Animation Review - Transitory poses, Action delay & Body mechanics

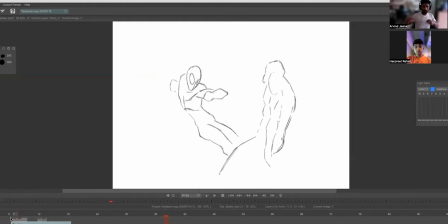(8:26)
Like whether it's sort of hand changing or the punch throwing, there is not the clarity right now. Like how does it move, right? How does this thing move? So I felt that both, both the times, you kind of skip that part a little bit.
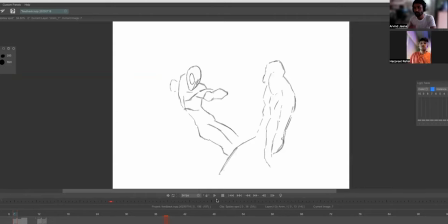(8:42)
In that first animation, what I was trying to do was, I saw, I tried to do that pose, so my hand and shoulder was driver after shoulder, and this elbow came, and it was doing something like this,
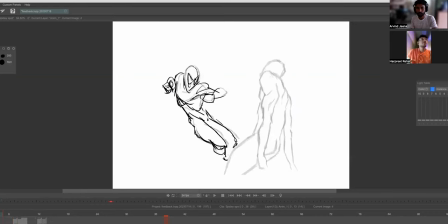(8:58)
so my wrist was delaying, but I tried to animate that, but then when I was animating I wanted to do that, uh, what do you call this stretch frame or, uh, something like that. So I think I missed the, uh, that in that also.
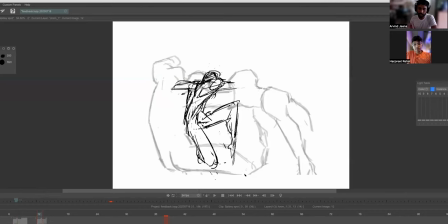(9:16)
So stretch frame you can use, uh, generally I tend to avoid it at least, uh, or maybe when you're kind of doing the stretch frame, it's, it's just a little bit stretched. It's stretched so slightly or so less like in this, in the sense,
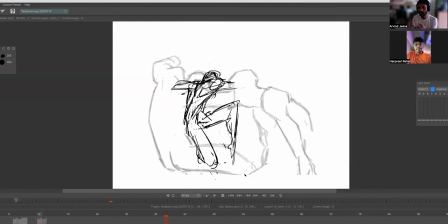(9:33)
like maybe one or two frames that you'll not see it like if you see for example when you hit the baseball with the with the bat uh there is a frame in between which basically where you see the you know if you actually see it in slow it walks right but you'll not see that in real life real time so it's more
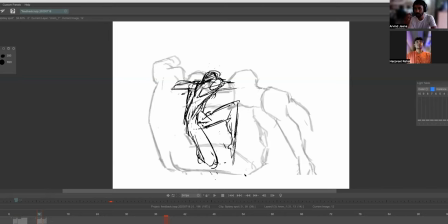(9:51)
like an experience that you kind of get at a very like your brain reads it but it's so fast that you can't show it to someone else so it's kind of similar in animation uh that it's there like the stretch and squash we do is there, but it's so, uh,
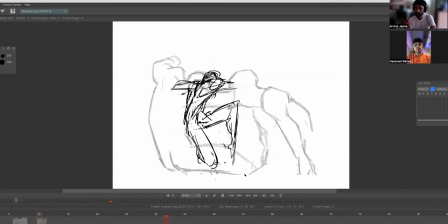(10:07)
short in, in terms of span that it just, it feels right. It doesn't look like, you know, things are stretched.
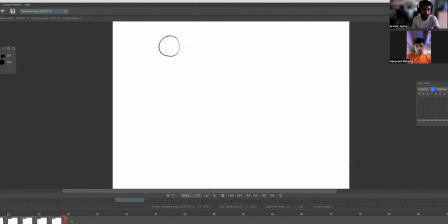(10:13)
So this will feel normal, but if you have very few frames, suppose you want to do the same thing in, you know, if you want to skip, let's say two frames in between, so let me delete this one for example, and maybe not even a slow in here, so it kind of moves from here to here.
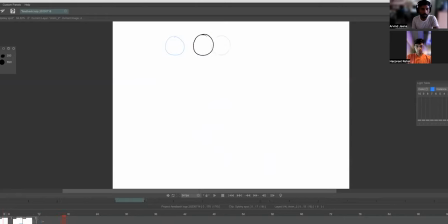(10:31)
So it will, and this thing will feel really fast, right? This thing will feel really fast and you're, you can almost see the individual frame. So in such cases, you kind of tend to make a little bit more of a, um,
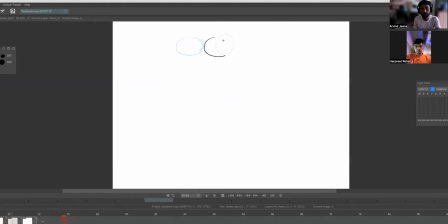(10:47)
slightly stretched out frame that will give a better field to, you know, it can be easier to do. Yeah. So you're kind of stretching your drawing just to feel like it's more continuous because I still want to follow the lines, right? Either, either it's this way, or if you want to have a, you know, it doesn't matter what kind of shape you're going with.
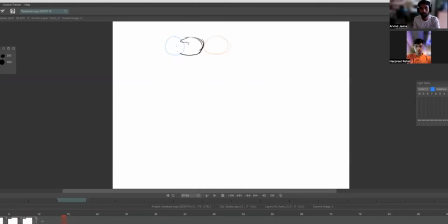(11:07)
Suppose, even if you want to leave this kind of trail, for example, like in, especially in effects, you do that. Right. So, so even if you want to do those lines, it's kind of something you're leaving behind for the eye to follow. So it will feel a bit better, right? More continuous point being these, when you have less time to do, which means less number of frames,
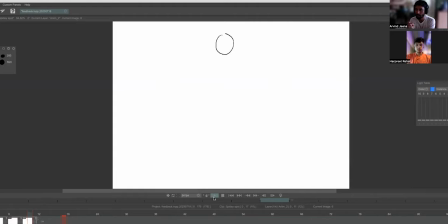(11:26)
then there you can use stretch frames effectively, especially when you do like as a head shake, right? You'll you do this head shake and it has to be done in a very short time, but you want to get the aggressive motion. You'll use these blurs or the stretch frames there. That's where it is effective. So otherwise, if you have enough time for things, so actions like these, I feel like it'll be,
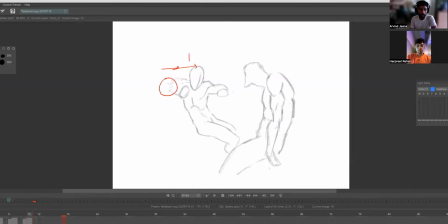(11:46)
it's better to kind of just go with the clarity and maybe have just a few frames in between, which, which, you know, have proper key frames, proper transition frames like these and just a few frames where you can really push the hand like
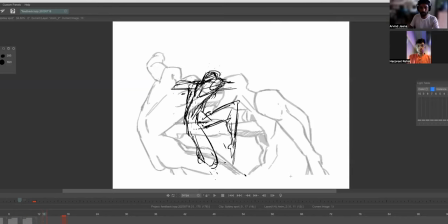(11:59)
you know really kind of just gets fully stretched maybe just the fingers get a bit stretched things like that yeah so the body has to move that means something has to propel it so generally like i i the hip generally comes a little bit peachy so it kind of pushes that also this leg
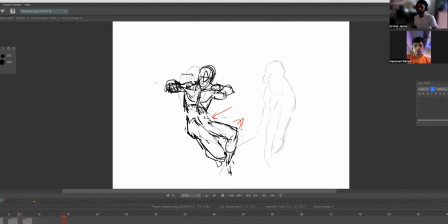(12:14)
is sort of coming over to you know generate that momentum to kind of generate that And that's why this feels, uh, this feels like right this way, because you know, like, even if you try to kick something, if you'll see, you know, football, right.
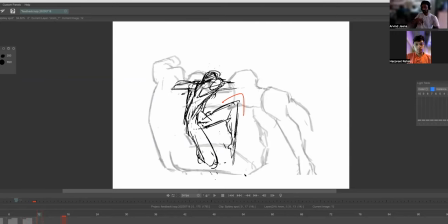(12:29)
When you kind of jump midair and try to kick, you'll see the other leg will generally go back. It's kind of counterbalance.
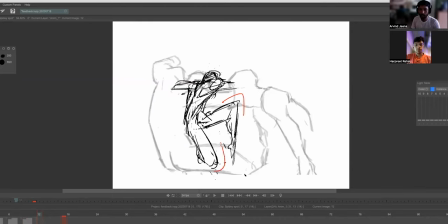(12:34)
So this body's constantly doing this counter balancing thing where this is going over and this is going down. Uh, this is sort of like, you know, if the hip is, if the body is going up, the hip is going slightly peachy, right. And same thing with the twisting. So if the upper body is twisting this way, uh,
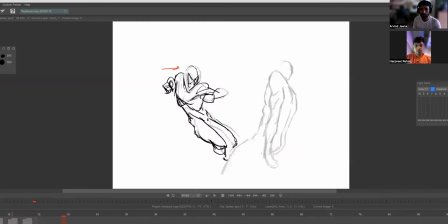(12:51)
the lower body is kind of twisting a little bit back, like here it was, uh, the hip was more or less facing this way and then it kind of changes a little bit. Yes. So all this is happening constantly in the body and that's, that's why it gets a little tricky, but it'll, it'll be great to have the clarity, uh, in the animation. Right.
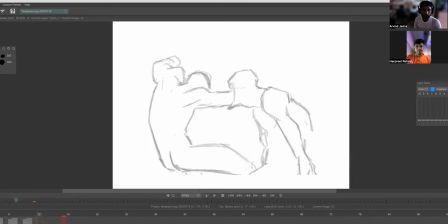(13:09)
And before, um, the other thing I would suggest is like, especially for these kinds of actions before you, um, you don't hit the final post. Like right now he kind of hits the character and then kind of, you know, gets punched. So, Oh, I guess, Oh yeah, you know, you have done that, but, uh, I think it just, the pose needed to be better.
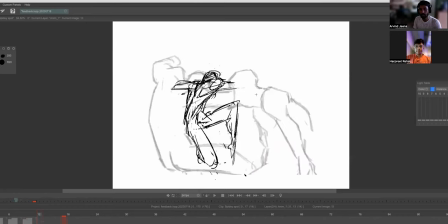(13:30)
My point was that, yes, you need to, you should hit this pose before getting punched. so for example if uh this is the frame it's getting much right
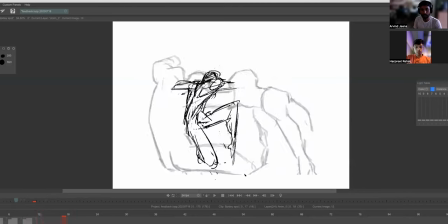(13:49)
so this is the frame where he's getting punched so you can see the impact now like from here to here and also it'll really help if you had that hand sort of coming out of uh in this frame itself Yeah, just a little bit and, um,
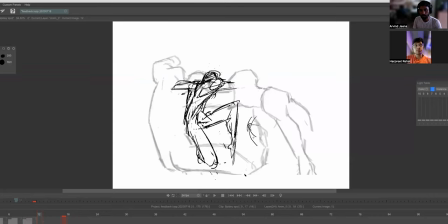(14:04)
like maybe the hand is coming out and you can see a bit of force over the penetrating kind of thing. See that punch here. Then your character can go back. Right. And it is so right now this looks a bit dull because, uh, as a pose, like the whole body sort of facing that way.
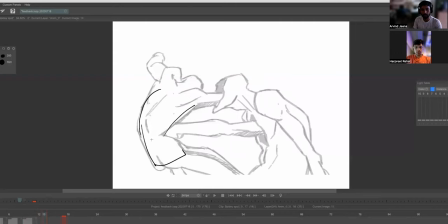(14:21)
Right. So that looks a bit dull. I feel like if it could have been here where you kind of get punched in the rib cage first, but the lower body remains like how it is here. So it, uh, okay. The lower body sort of remains here. Only you can probably throw the legs up more. And even this leg kind of gets straightened out like, you know, like that.
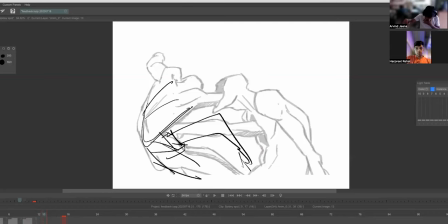(14:43)
Maybe even like, uh, when you get punched, like, so when the, when he punched the head went down, but when you kind of take a punch, it kind of comes again, so it could be like, you know, for getting points like that. So it can again generate more nice flow to it.
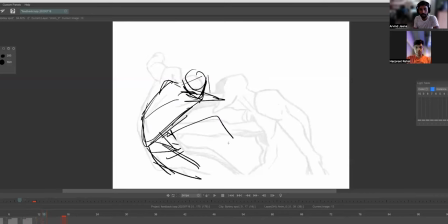(15:01)
So you can, there are other things that you take a call on. For example, if you put the leg here, like I had done before, it may not be as clear as, you know, it's going to cross over the hand. So yes, you'll have to move the leg, but it will be still better to kind of put the leg here. For example, right?
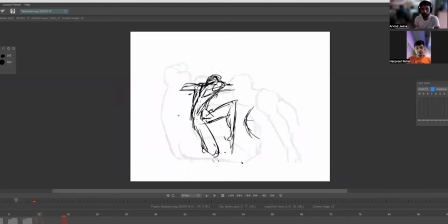(15:14)
Where you're getting punched. It will, it will feel better. Like you're constantly because now in animation, you're not only drawing with drawing. You're not only dealing with drawing. You're kind of dealing with the motion also. They need to take care of that.
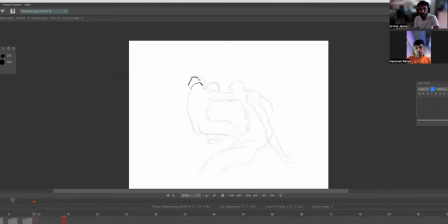(15:26)
So when you're hitting the hand, this, this pose looks a bit like the hand going upward looks a bit to me, like weird to me because you're kind of punching and this hand is here. It's just, it's weird. Uh, it's a weird kind of motion that way.
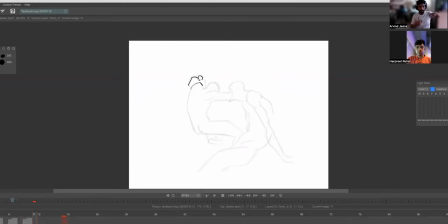(15:40)
So when you kind of punch, either it'll go fully back because you're twisting a lot. And like I said, like it generally, when you punch, it leads from here, right? You lead from this hand. So it kind of goes like that. And then you punch. So that means this hand is going to complete. It's kind of full turn. Like the way you do in tennis, for example, so when you hit a tennis shot, you kind of complete all of it in here, you don't sort of stop here.
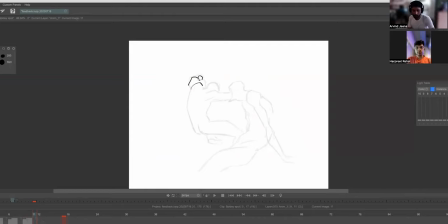(15:59)
Right. So this hand here looks a bit weird. So you could probably, you know, keep it. Even if you keep it on the same level and not peachy, this should still sort of go here
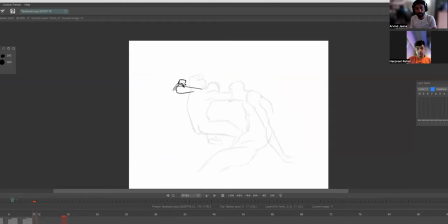(16:11)
and the, this will be a fist. So it will still be an, it will generate a little more twist to that. Not only that, it will also give you a nice angle for the hand to, you know, for the eye in terms of posing, it'll give a nice angle because then you'll see that in terms of appeal,
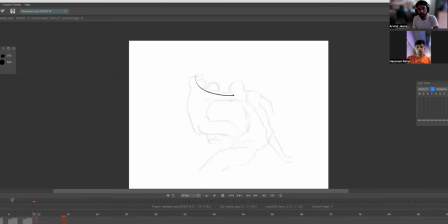(16:30)
not so good because it's kind of having this, you know, weird flow, whereas if it was nice in this line, it would look much better. And I'm getting small. Yeah.